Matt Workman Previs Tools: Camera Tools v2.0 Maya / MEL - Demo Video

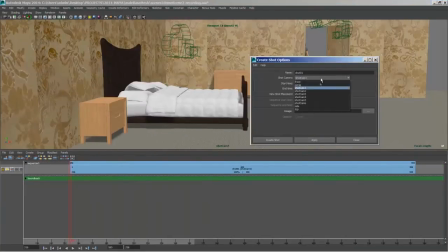[4:06]
So what we're going to do is create a clip for each one of these cameras, just like importing footage.
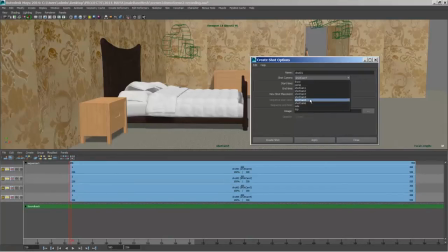[4:12]
I should probably write a script or something that automates this part, though it's not all that difficult.
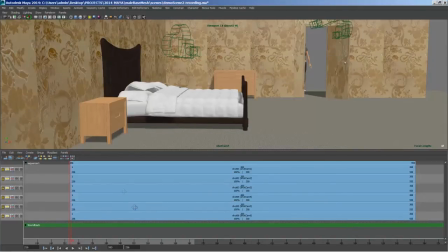[4:19]
So we have all the clips loaded like we would in an editing program.
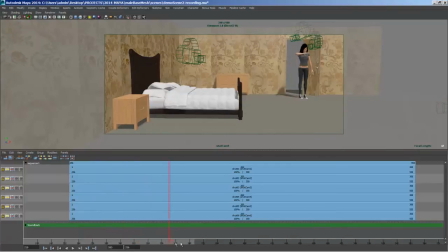[4:24]
So on the top is the wide shot, and we see that action. Okay. I'm going to also turn off the cameras because we don't need to see those for this. So the scene starts. She walks in. We're going to cut on the action, and her hand's coming up.
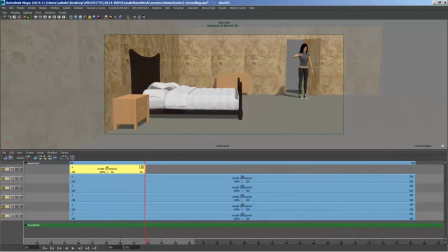[4:42]
And we're going to end this clip there. Next.
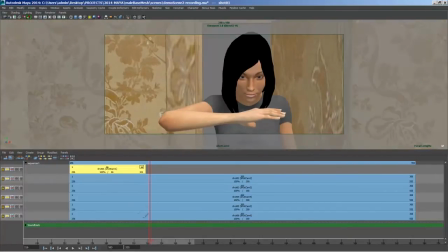[4:47]
She goes here. Let's turn the gate on. She looks at her watch. Very good. And she starts to walk out.
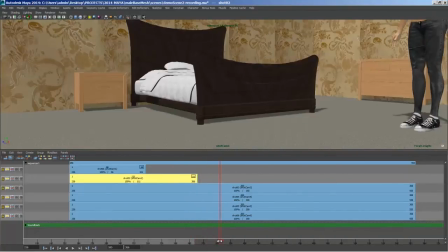[4:59]
Maybe right there. Okay. So, next we have this shot. Turn the gate on.
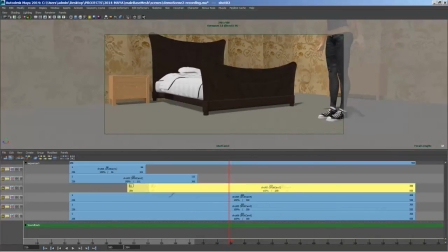[5:06]
And maybe we take it from here. Do a little temporal cheat here. She kind of walks out. Walks across the frame. And she starts to sit.
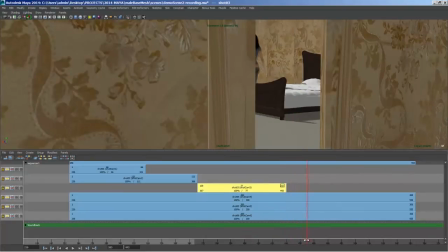[5:20]
Cut out there. And again, another temporal cheat. We're back at the point of view shot, and this is another match on action.
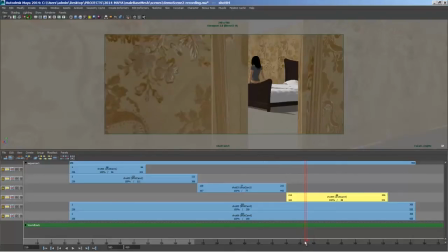[5:36]
Like that. She sits. It's going to be a quick one. Then we cut to her sitting again.
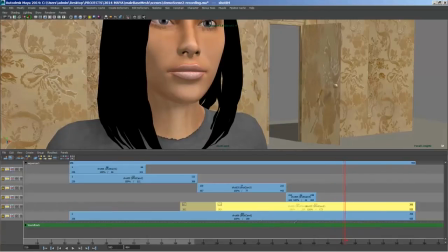[5:45]
I don't know if you'd still be matching that action. Probably not. She's probably already there. Like that.
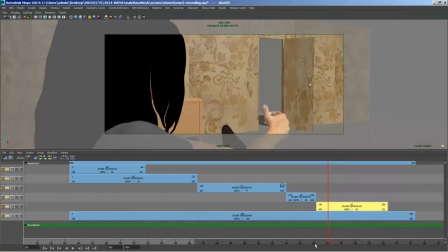[5:54]
Let's turn the gate on this camera. She sits. There's the face.
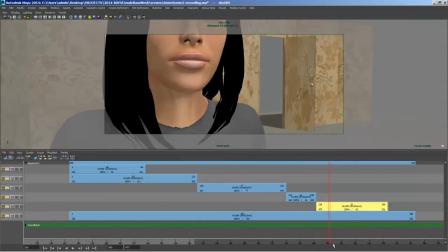[5:59]
And I'm going to clean this up after. She starts to spin.
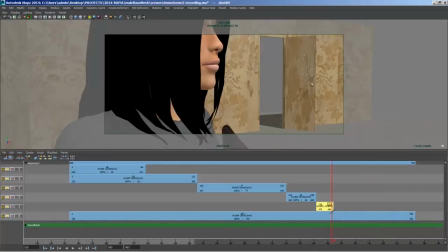[6:07]
Starts to spin. Like that. And then the last shot.
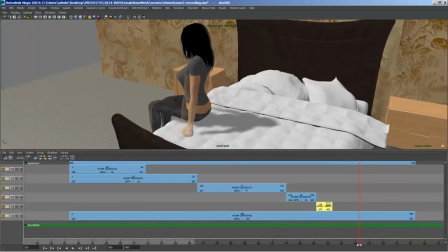[6:13]
So this is the big payoff. She's starting to spin here. Yeah, something like that. And we'll trim this down.
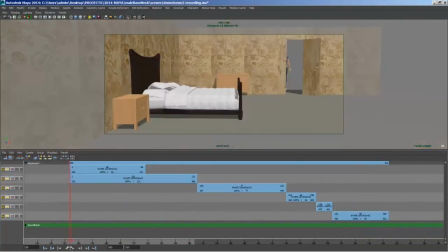[6:24]
And so we finished our rough-in of the scene. So let's hit play real quick, watch it back.
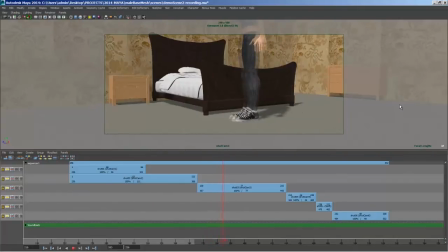[6:31]
She walks in, boom, close up. Do a little walking, doing some sitting, point of view.
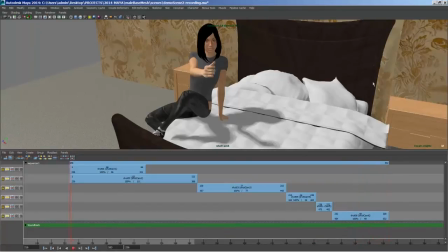[6:39]
Boom, she turns around. Pretty cool. So,
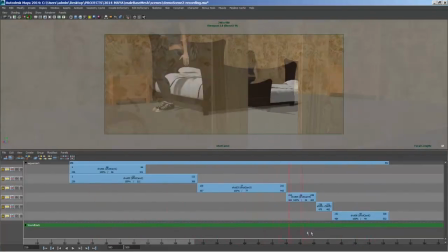[6:51]
the last part of this process is to go back and kind of fix what's wrong and what's not working here.
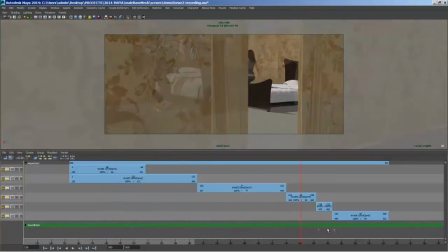[7:00]
It doesn't really have to do with the script anymore, but I just want to clean up this sequence. So we have the wide shot.
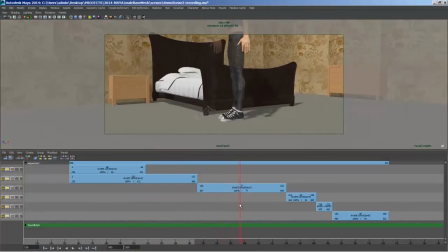[7:05]
She walks in. This is fine. It's kind of boring. You know, we add camera movements, but that's really for like kind of another video.
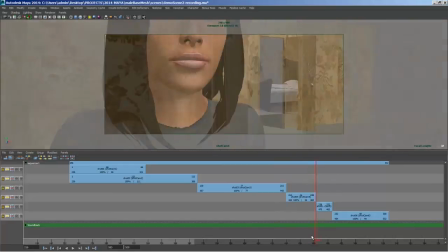[7:11]
She sits down. That's fine too. You know what?
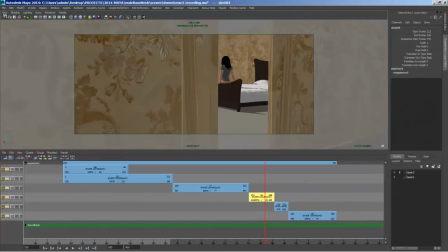[7:15]
So for this shot, for instance, say we don't like this shot because I don't.
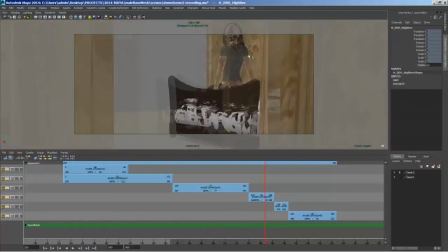[7:21]
We're going to change it to a 75. A little bit longer on the lens, so she's a little bit bigger in frame.
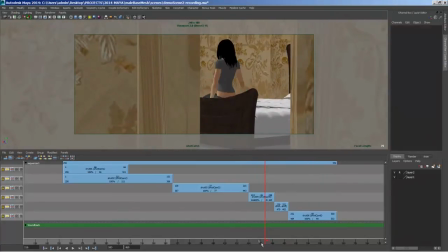[7:29]
Little sneaky camera view here. That's cool. That makes sense. That makes more sense. Great.
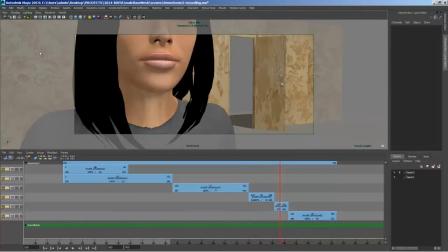[7:33]
She sits down. This shot feels really weird. So what I'm going to do is I am going to back up.
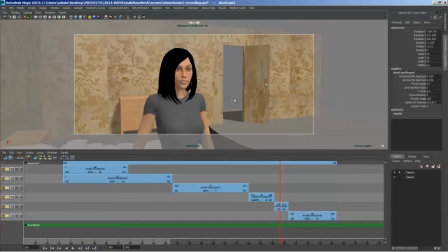[7:41]
So you're on a 32 here. And, you know, it's not even so much about her face in this one, so I want to go to something like a 75.
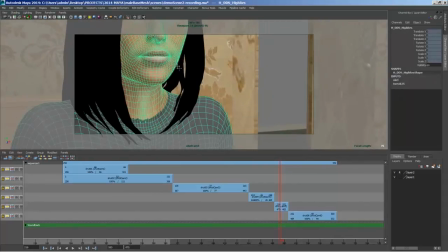[7:52]
And what I want to do is just focus on her mouth, like that,
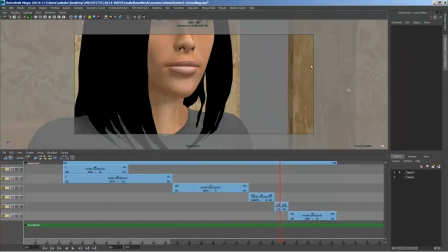[7:58]
kind of her expression, and then the door. So this kind of gives away that something's happening out there.
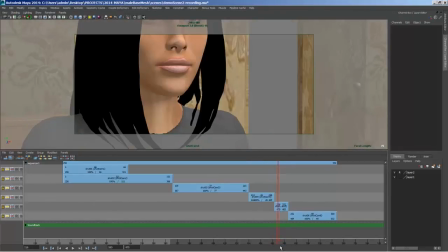[8:05]
Maybe there's an audio cue, and we would hear her, you would hear it, and you kind of see her reacting, and then she starts to spin, and then boom, that shot.
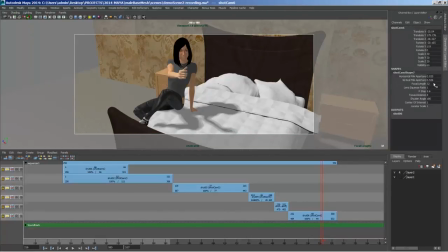[8:16]
Things like this in real life, it takes more time to explore, but say we wanted to do something like really actiony, like crank style.
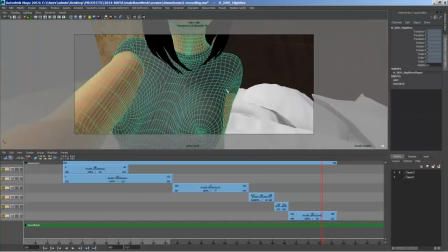[8:23]
We wanted to go to like an 18, and we wanted to feel like really kind of really feel actiony.
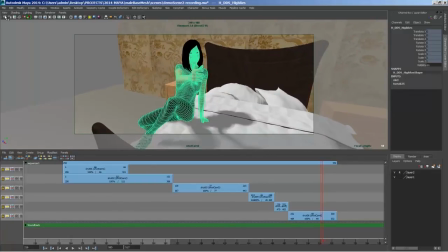[8:32]
You know, actiony means wide and close and fisheye maybe.
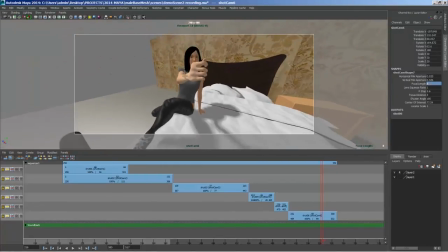[8:38]
And what if we went like full bananas and we did 8mm? You know, what does this look like? You know, maybe.
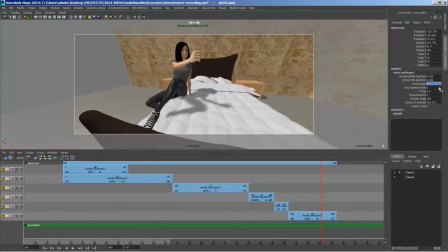[8:43]
She's popped Super Saiyan mode, and now she's in Super 8mm. So maybe 8's too much.
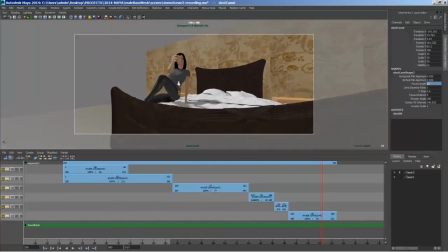[8:48]
Maybe we go to 12. You know, you can really play with the distortion.
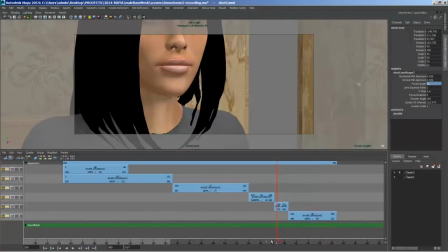[8:55]
And maybe it's something like this. And let's see how this looks. Yeah, it's kind of a jarring cut.
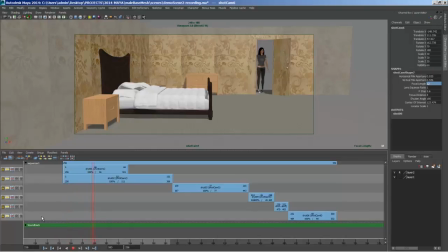[9:02]
So these are the tweaks I've done. Let's hit play and just watch it back really quickly. Just the wide, the close.
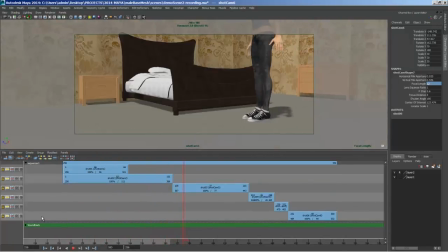[9:08]
She comes and sits down. Boom.